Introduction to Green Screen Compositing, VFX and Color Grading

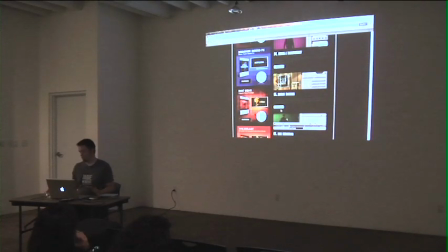This is a really, really great place to start. You know, and then you move up.
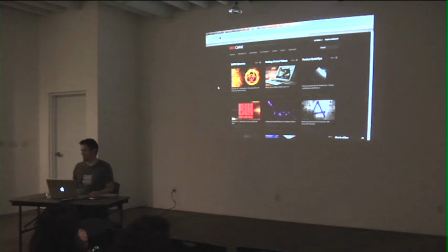Do the fun stuff. Red Giant, who creates a lot of the plugins that I use, they've got a lot of great tutorials.
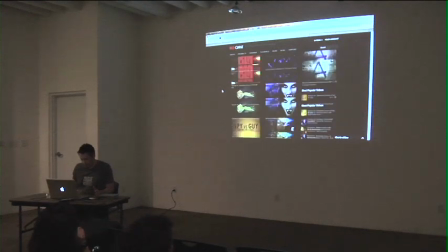I haven't really looked at these as closely, but this is a fun short to start this guy.
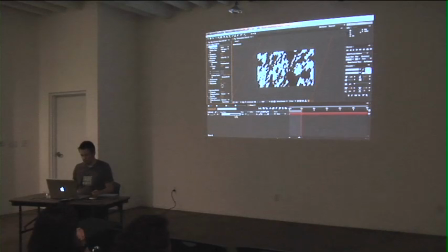So there's that.
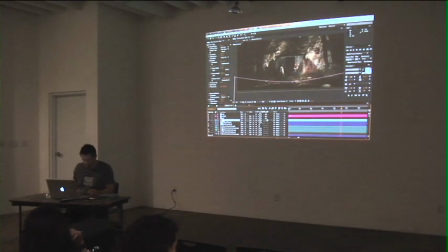Any further questions about, oh yeah, and this shot too, to create a sense of depth, I darkened kind of the fringe outline areas. You can see they're a little bit darker than the rest. And then I blurred it. You can see on the edges as I turn this blur on and off.
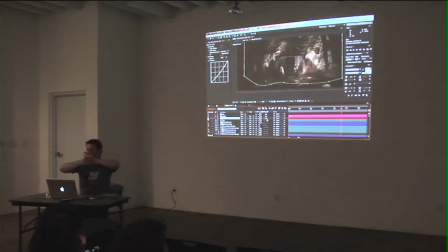And that kind of helps create a sense of depth as, you know, we're looking into a space and it's not just kind of flat two-dimensional. Any other questions about this setup? How long did like this scene, how long would that take you?
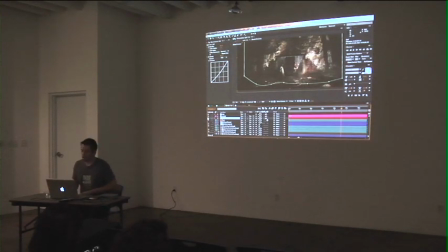If I knew what I wanted to do, probably 6 to 8 hours a shot. I'm really fiddly with things. I like the undo button. My wife is squinting at me. 3 years. Yeah, we worked on this film over the course. I mean,
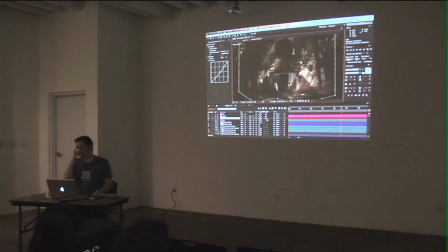script development to premiere is about 3 years, but a good portion of that time was spent on the effects of this film. It's 12 minutes long, and I don't know why we didn't think this through, but y'all saw the little light that kind of flies. Who's seen Avarice? Okay, cool. Fair amount of you.
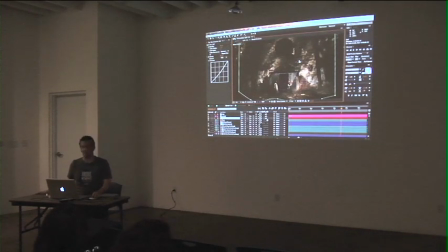There's a little light character that's in every single shot of the film, and we didn't really think that that would be a lot of work for some reason, but it's a lot of work. Yeah, so we kind of shot. Is that Flash or what? No, I wonder if I can pull one of those guys up.
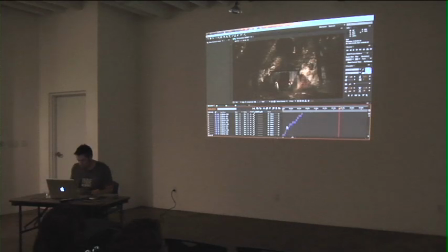It is, oh good. It is a collection of things. Let's see if I can find it. And again, it goes back to that whole idea of taking multiple simple assets and layering them on top of each other.
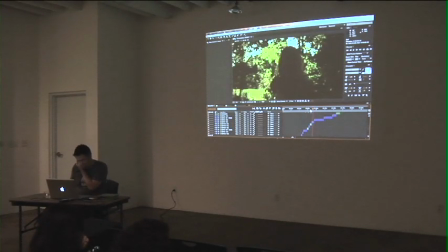Let me see if I can find a shot. I think I've gone too far. Where is there a close-up of that thing? Beginning of the film.
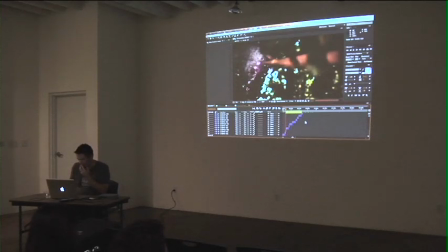I only pulled in certain shots. Actually, I know where I can go. Bear with me for just one more second here. Let's see if I can find a good shot. Yes. Okay.
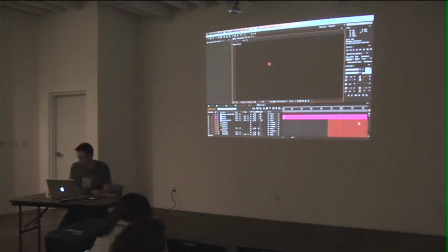Okay. Let's see if it'll cooperate with me. Turn this down a little bit. So the light,
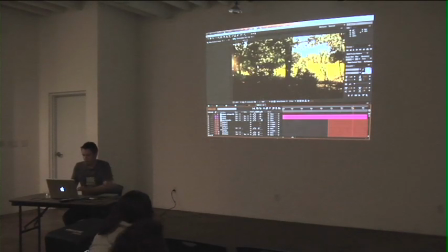it's a completely computer-generated character, and since it's a character, we want it to be able to emote.
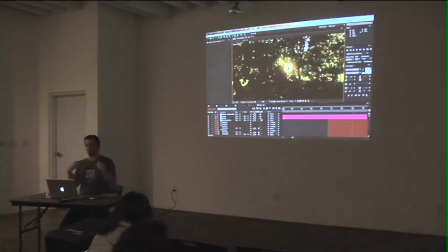We want it to be able to express itself. So we went back and forth for a long time trying to figure out how do you get a disembodied light to express emotion. And what we finally kind of found works really well is the light is built up of 3 little smaller orbs, and they kind of orbit each other like this.
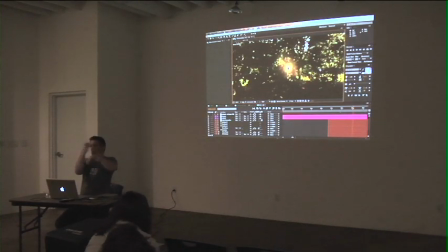And when it gets happy, they spin faster and they get further apart and they get brighter. And when it gets sad, it kind of balls up and it droops a little bit. And so let me see.
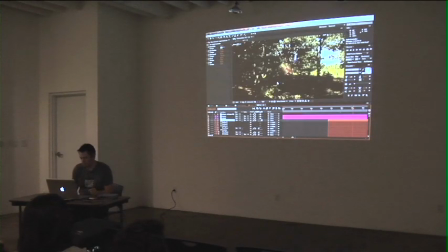What I basically did was I created, you can see this is the light's motion path that it follows kind of over the course of the shot. It starts over here, it perks up. And you can see it gets, whoa, I'm sad. And it kind of perks up again and flies away. So what it's made up of are 3 lights.
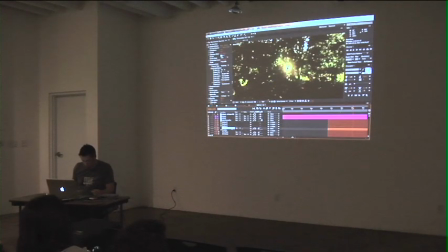You can see these emitters here. And what each one of them are doing is creating a flare. That's the 3 together. Let me see if I can, see if this will open up for me. Okay, cool.